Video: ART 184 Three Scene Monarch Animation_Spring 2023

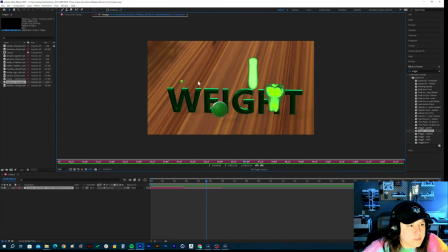Or it just kind of stops a lot quick, like too quick. And so I would check your curves on the hammers.
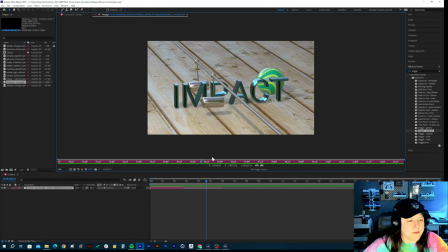And the ball rolls appropriately there. Good job on the scene. Like, really good job, Bear. And I really like your color choices of stuff. Interesting color palettes that I normally don't think of.
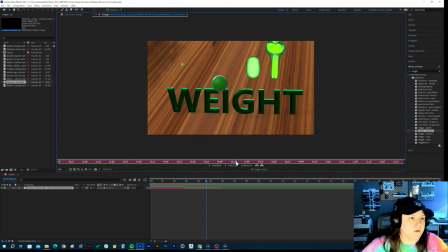This just reminds me of like the Wizard of Oz overall. The yellow and the green.
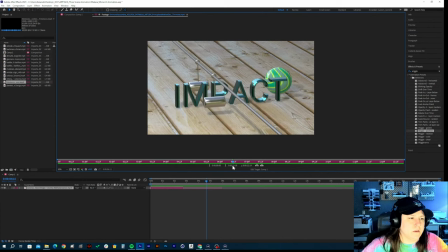It's cool. Or even, I think Green Lantern, he didn't have yellow, but he had all the greens.
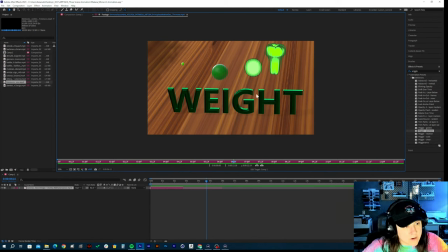So yeah, like the, how this text, the type here kind of catches the light differently because the bevel's a little bit different on here. This looks cool because the bevel doesn't come to a, like a point. This looks nice.
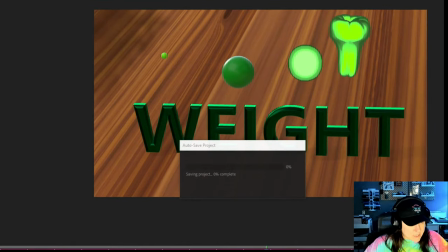I'd move the type back slightly. And then you need to tile the floor here so the floor looks a little bit smaller. If you had an issue with that as well, let me know. Make sure that this is a hexahedron and then just increase the segments there.
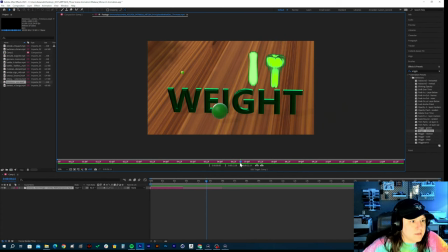Other than that, you added the... Nice. You added the camera shake in there to sell that heavy... The heavy ball hitting. That's what I was talking about, class, is the camera shake. It might just be Wigglerama added down to it, but I'll look it over up and we'll go over it on Thursday.
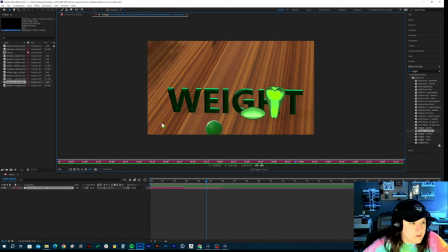Let's look at your ping pong ball. Nice job on that. Bounces and it goes off screen. Then the heavy ball looks awesome. Did a great job on that. I have no feedback on the heavy balls. You nailed it.
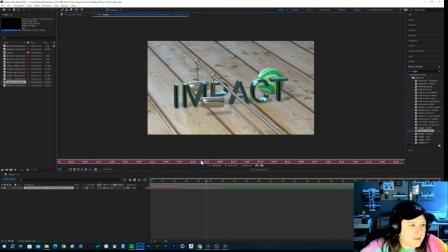And then the rest of the, yeah, those look nice. Real fluid. I would maybe check out where the anchor point is on the pepper one.
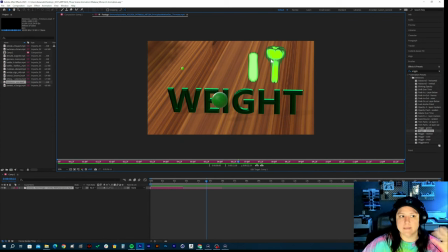The pepper one, again, for any of you guys who did it, is extra credit, right? I'll bump you up 10 extra points on that. But just make sure that the pepper either fits within that squash and stretch so the center isn't...
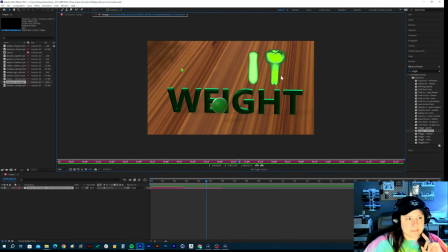Because right now the cap, like it's not like the squash and stretch. If you were to think of it as like a bounding box around the pepper, it is like if I take my phone here, right? And there's the bounding box that's the size of my hand. It's only going covering this side of the pepper and you still have this much of the pepper
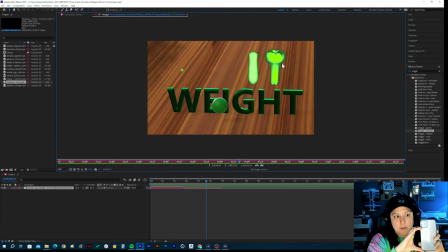not being covered or affected by that squash and stretch bounding box, right? But as soon as you start to move that box up or down, it will affect it more. Or... if you scale that box up, right? If you change the parameters and the values of the squash and stretch,
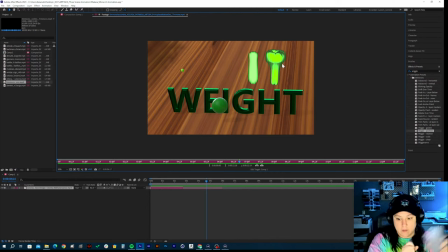or you can scale down the actual object and it'll fit inside of that like invisible parameter box better. But really good job on the animations of these. You're off to a really good start.
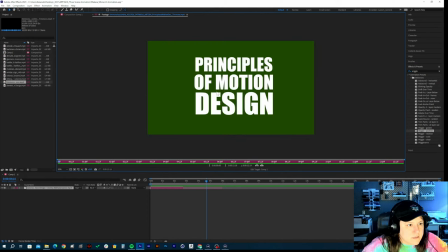Minimal changes. This is nice. Cool. Good job on that squash and stretch of the dice. Yeah, it looks really nice and fluid and it bounces up. I really don't have any changes on that one.
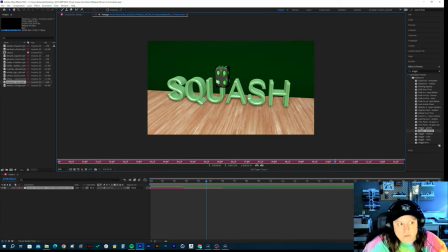Actually, there is one thing. Shadows. Make sure you turn the shadows on your lights.
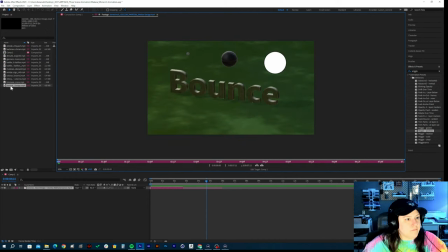But other than that, really good job. And here we have Nyx.
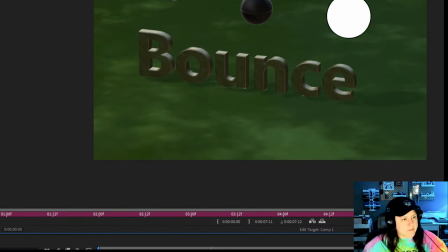All right, Nyx. Same thing I'm noticing with everyone else's, right? Tile the material on the floor so that it appears smaller. And then... go into the material panel, click on that material.
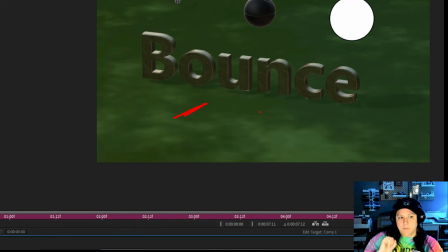In the attributes panel at the bottom right, you will see a box that says, or like a little tag label that says view or viewport.
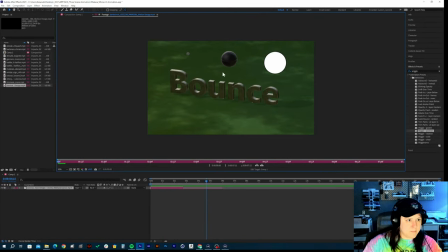Click on that and just increase the pixel density. Cool material on this ball. This it almost, like I would call it an orb at that point.